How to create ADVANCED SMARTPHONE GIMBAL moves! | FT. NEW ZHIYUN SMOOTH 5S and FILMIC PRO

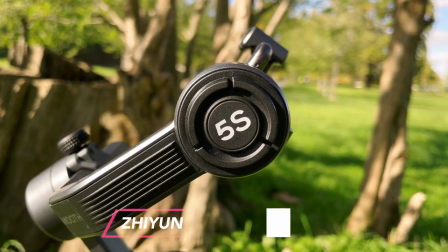Hi everyone, today I'm going to show you using the brand new ZHIYUN SMOOTH 5S that's been sent to me by ZHIYUN themselves, how to take your basic gimbal moves and take them into an advanced level. So I'm going to show you with practical ways, step by step, how to achieve them, and then I'm going to sprinkle a few tidbits throughout the video as to why the ZHIYUN SMOOTH 5S is such a fantastic smartphone filmmaking gimbal. Okay, so the first advanced technique I'm going to show you with the SMOOTH 5S with FILMIC PRO today is a reveal.
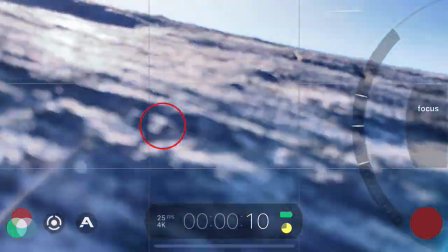Now, normally you get a very basic reveal where people show you how to lock focus on a distant subject.
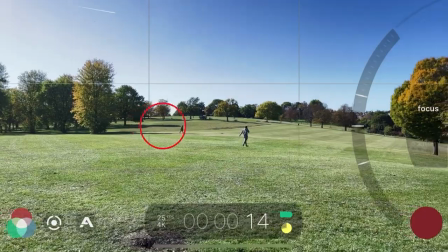So you're going for a deep depth of field and a shallow depth of field is actually blurred out completely. Today, I'm gonna show you using the wheel that is on the gimbal with FILMIC PRO, how you're gonna get a nice shallow depth of field and then reveal the deep depth of field in the distance. So that way you're gonna have two levels of clear focus.
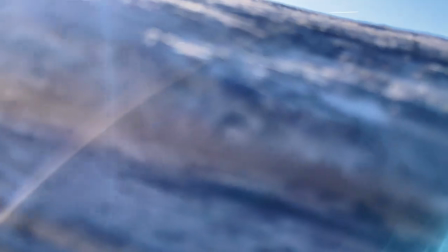Now, what a lot of people do when they create a reveal is they'll duck their gimbal on their phone behind a subject so you can't see the subject at all and then create the reveal, which can still be really nice, but we can go one step further than that and actually create something much more dynamic by using the focus pull system.
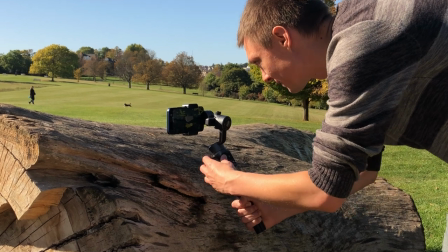So what you wanna do is focus on something that's quite close to you, that's interesting.
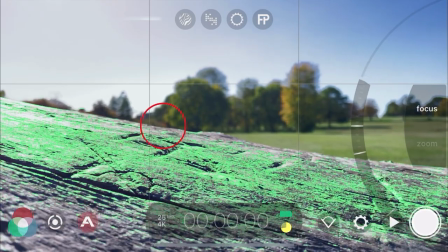So I'm gonna use the live analytics here for focus peaking, and we can see there's some nice carvings on this dead log, and we're gonna focus on those.
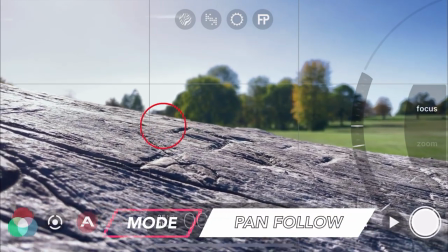And then as we move the gimbal, which is in pan follow mode, by the way, we're in pan follow mode, and we're then gonna move away and reveal
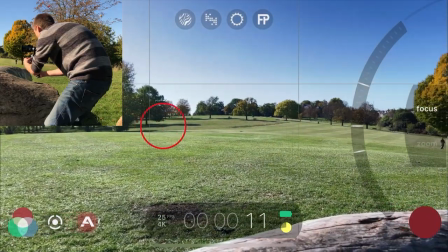the whole location. And that way we've got something much more dynamic, much more interesting, and we're gonna have a shot that looks absolutely fantastic.
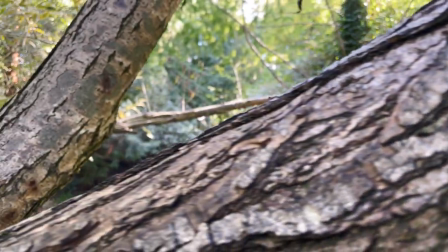Now, one of the great things about using this advanced technique is that you can use it for revealing things that are close and poignant to a storyline or for whatever you're making a project on.
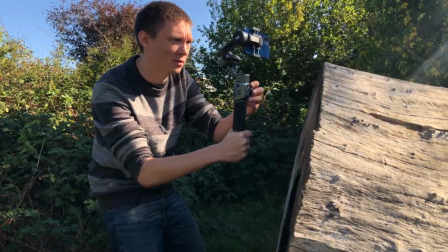So for example, if I pull this focus away, hit record, we've got focus on the distant subject here, which is the trees in the background.
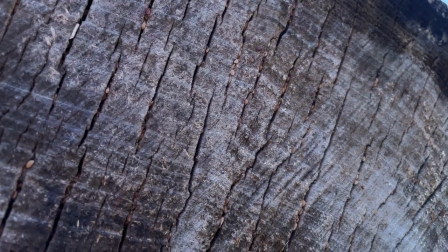And as we come down, we can then reveal what's much closer to us.
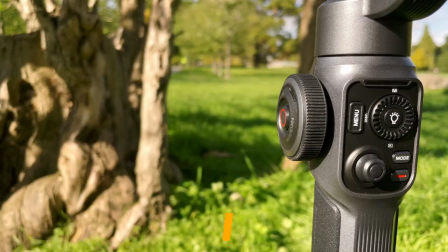Now, one of my favorite aspects of the ZHIYUN SMOOTH 5S is the fact that its maximum payload is around 300 grams.
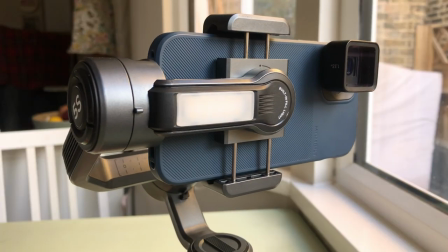So what's the benefit of that? Well, you can add external lenses, ND filters, all onto one rig. Now, I couldn't do this with my DJI Osmo Mobile 3 or when I've used the Osmo Mobile 4s, and the payload of the latest ones aren't too different to the older ones. So with the SMOOTH 5S, it's really nice bonus to be able to put on these external lenses and filters and not have to worry about the gears and the motors burning out eventually. Now, the next thing we're gonna do, now we've got the ZHIYUN SMOOTH 5 attached to the monopod, is create a really nice exaggerated push through or pull back. So what that's gonna do is with the extension of this monopod pole, it's gonna give you a lot more distance to cover when you're pulling it back or pushing your phone through a subject.
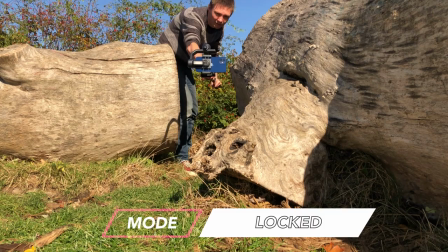So to do this, have your legs planted nice and flat and you're just gonna rock this gimbal back.
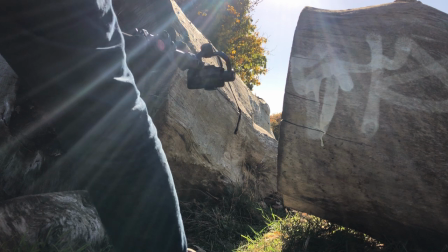I wouldn't slide your hands up and down the pole because that gives you much more room for bumps and jitters in your footage.
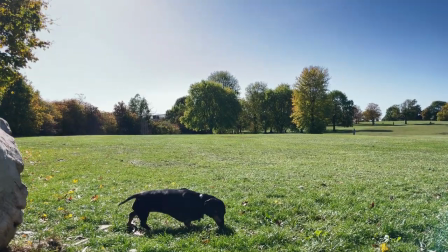But if you actually just take a couple of steps back rather than moving your hands along the pole, you're gonna get a really nice smooth shot, and it's gonna give you a much more professional looking feel as well.
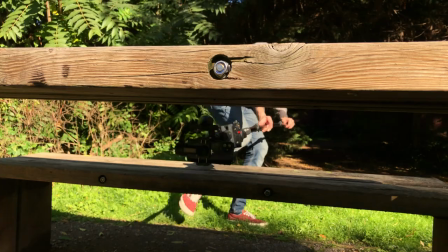Now, the main feature that separates the SMOOTH 5S by ZHIYUN to the SMOOTH 5 is the fact that the ZHIYUN SMOOTH 5S actually has a brand new built-in fill light on the back of the camera holder.
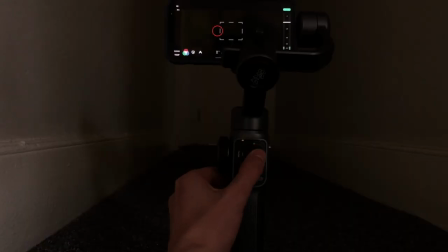So when you use this, you can actually use the controls on the gimbal, and then you can control how bright and how dim the light is.
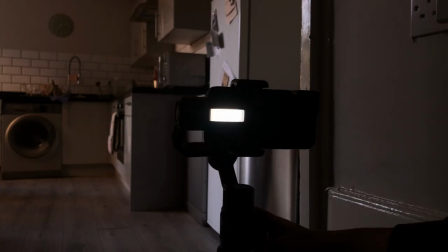Now, it's at 5000 Kelvin, so it's basically daylight Kelvin, and that's fixed.
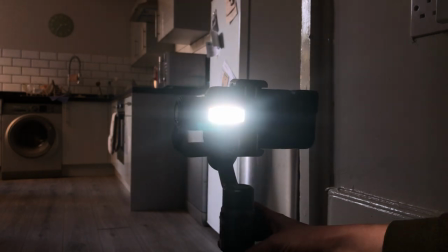But it's a really handy thing to have if you wanted to do sort of found footage kind of things, like Blair Witch Project, that kind of shots. Or if you want to do vlogging as well, you can triple tap the trigger. That'll spin the camera 180, and that'll be facing you with the light on you as well. You've still got the magnetic bits for the lights here, so you could have one light here, one light on the bottom, and then have the fill light as well to have a really bright setup. But obviously that's down to the individual and what they want. Now, a lot of people use the panning motion, which is absolutely fine on the gimbal. So you turn it left to right or right to left, but we want to make it more advanced. So today we're going to actually create a parallax effect with this smartphone gimbal. So what that is instead of just panning left to right and right to left, your body is going to move with the gimbal one direction,
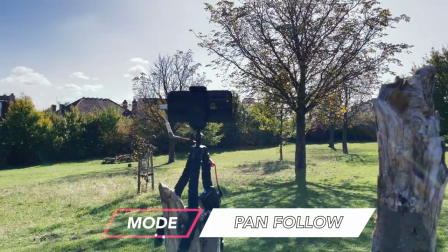and you're going to turn that gimbal with the camera in the opposite direction. Anything before you fall over, really, really professional looking, and it adds a lot of production value. And it's a really simple move, but a lot of people don't do it because they think it's too advanced for themselves.
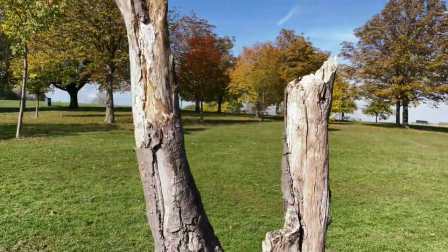And we're gonna move to the left. And as we move to the left, we're gonna move this to the right, creating a really nice parallax motion.
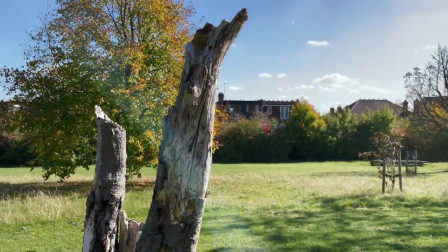It's like an orbit really, except for it looks much better, I think.
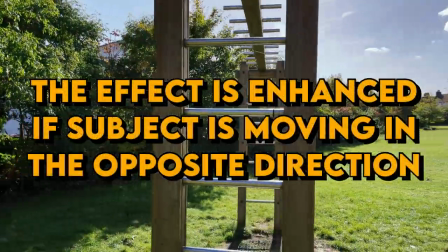So moving your body from one side, moving the camera to the opposite, is a way to create really nice advanced parallax motions on your subjects.
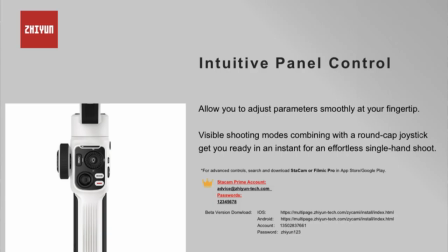Another one of two ways that this is separated from the ZHIYUN SMOOTH 5 is that you can buy this in white now. Okay, so next up, I'm gonna show you how to use the ZHIYUN SMOOTH 5S in vortex mode. To create an advanced move, we're gonna use leading lines.
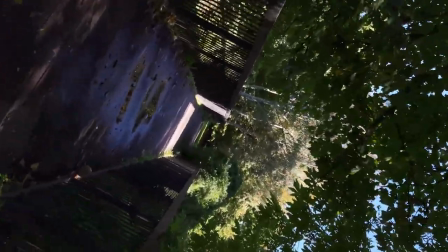One of the advantages to using your phone in vortex mode when you've got leading lines that guide the audience's eyes into one direction is that it enhances the vision of your vortex mode.
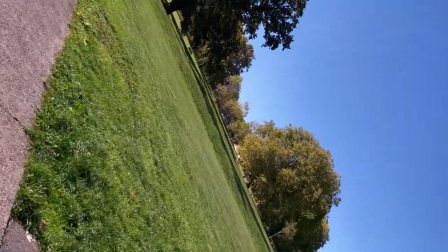Whereas if you're using this in an open space, like a field, you're not gonna get anywhere near as much effect and dynamicness to your shots.
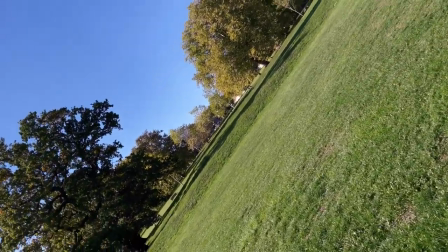It's just gonna look really boring and bland. To enhance that movement and that twist effect on the phone.
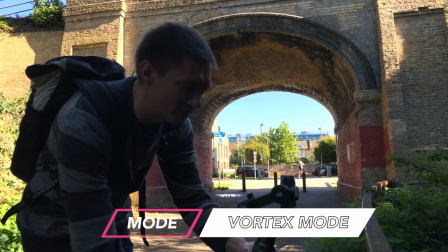So if I keep pressing through the modes, you'll see this phone go into vortex mode.
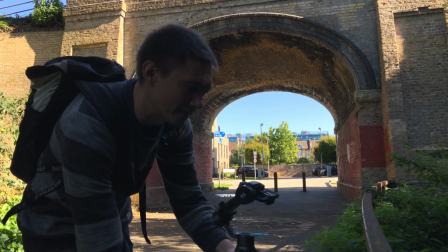And what that is, it's the phone facing directly up into the sky, and we can then use a stick to twist it 360.
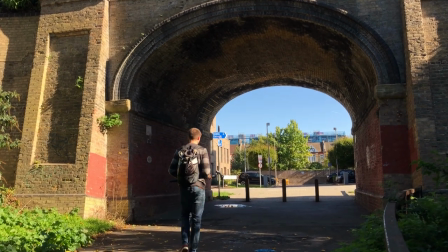First take didn't really work out, so I'm gonna pull further back so you see more of the tunnel. That'll give us more time to use the vortex mode in, and it's gonna create more of that effect.
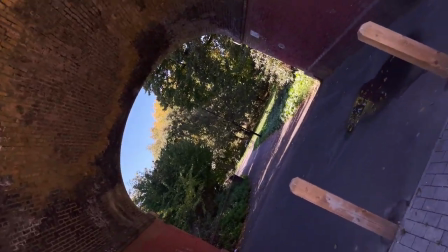Smoothly, heel to toe, heel to toe. And now we've got more of the tunnel in, and we're getting these trees in, we're getting much more of that vortex effect,
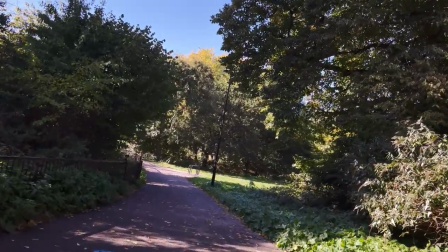and we can land right back in the mode that we want. Now it does take more practice because obviously when you're using vortex mode,
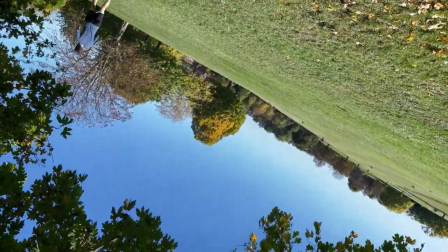it rotates a little bit after you finish turning. So you're gonna have to turn that a little bit before you want it to end.
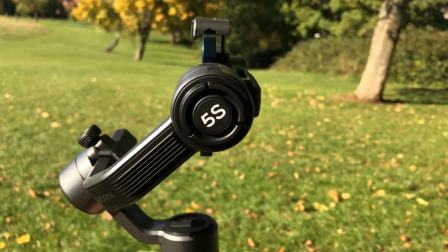Now, one of the best things about using a gimbal, and here with the 5S is no different, is that you have the tilt button and the pan button here.
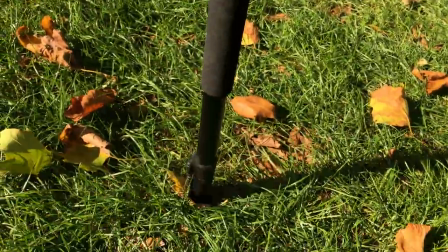So what this is useful for is when you've got a monopod like this, you can extend it and put it really high up.
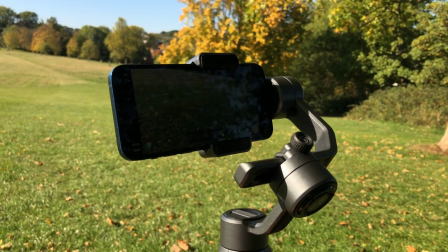Tilting it downwards allows you to get a really nice view of looking at people walking past, subjects walking past.
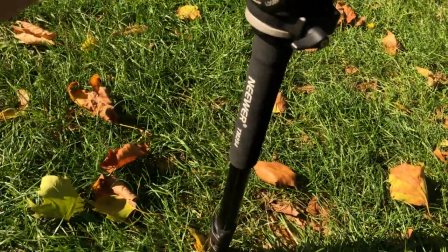So for this, we're gonna extend the monopods nice and long, and we'll get this right up in the treetops, as we can see here,
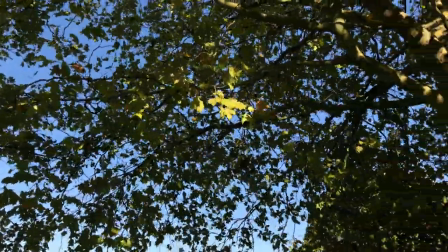and use those as shallow depth of field subjects to then give us a bit more depth of field in the distance as well.
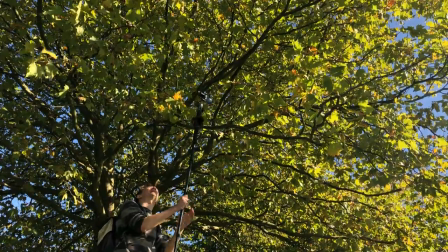So we're gonna go high up as we can, and we're just gonna give a few seconds to each area,
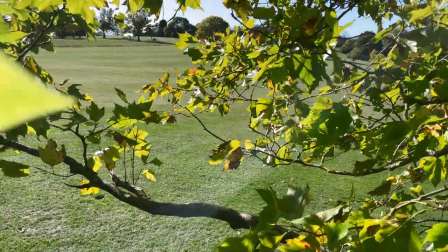keeping it still as we can and our body as still as we can.
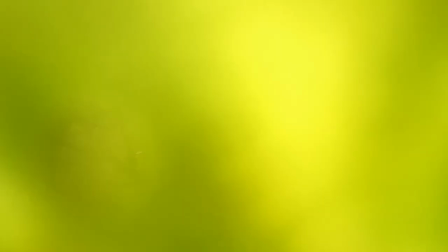So I would say do this about 3 or 4 times and then check your shots to see what you're getting, because you might get a mess and you'll know to adjust.
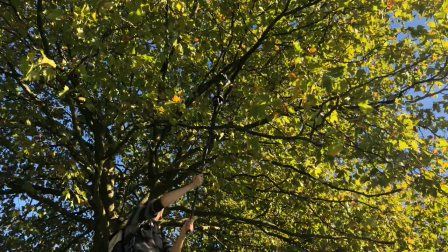You might get something really great and you'll know that you got it spot on. So using smooth body motion and movement, the tilt on the gimbal, keep practicing.
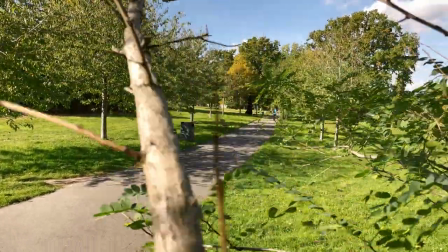You can get some really nice high up shots that add a lot of production value and give you a really advanced look to your film or project. I have to say, I really do think this is much more of a filmmaker's gimbal than the DJI Osmo Mobile gimbals, largely because you've got this big focus wheel. Now I know on their DJI Osmo Mobile 6, they put a small one on there, but the size of this makes you feel like you're using a real proper camera, and the control of it is really, really smooth, and it's not too fast, it's not too slow. You can use it really, really easy. It's very intuitive. And this is one of my favorite features by far of the Smooth 5S. And I've been dying to get my hands on one of these for that very reason. And it doesn't disappoint. Now, when it comes to those low hovering shots along the ground with that worm's eye view almost shot shooting across the floor,
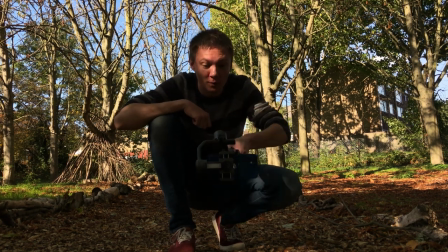a lot of people actually just try and do this and go across the floor. And whilst that works, the problem is you're gonna end up doing your back in. And also you're not gonna be able to have as much control over your shot because you'll be wobbling, you'll be off balance. I'm changing this into locked mode so the camera stays exactly in the same position no matter where I move the gimbal.
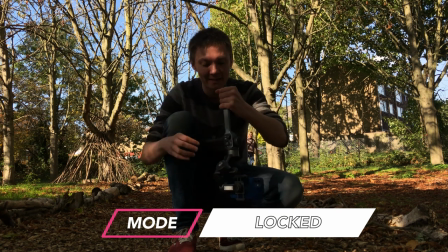And that way I can hold the gimbal completely upside down. I can realign it like this and get nice smooth shots like that.
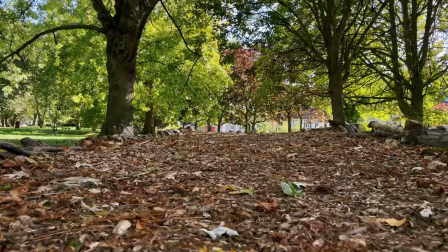Of course you can get these kind of shots on flat ground like this, but the problem is when you've got flat ground like this, you're not gonna have things passing past the lens.
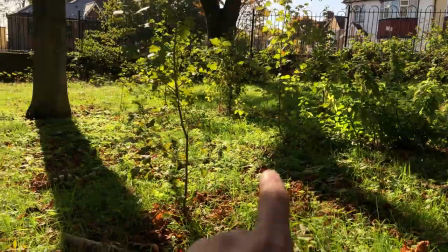So as you can see, we've got nice differences where we've got light, shadow, light, shadow, light, and that carries on all the way along the ground.
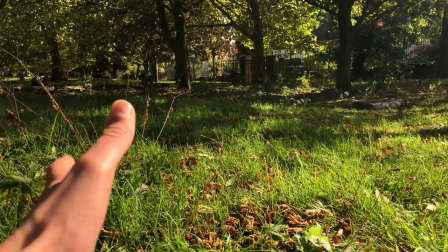So we're gonna use the different lighting here as well to take that shot up another notch and take it to an advanced level.
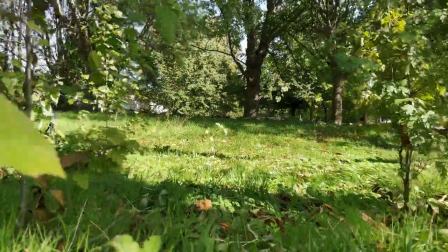And that way you're gonna have a really nice advanced looking shot. You can have a low shot underslung so you're not hurting your back.
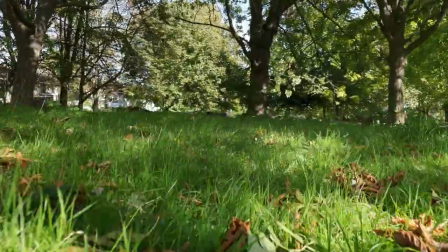And that way you have those nice smooth heel to toe footsteps, and with an environment that's passing your lens really closely,
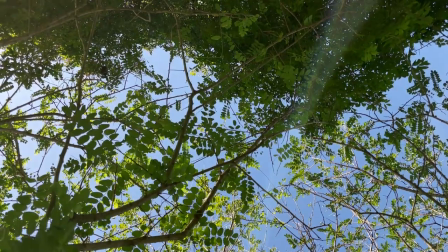like grass, leaves, trees, anything like that in your environment, you're gonna create something really, really advanced and much more high end.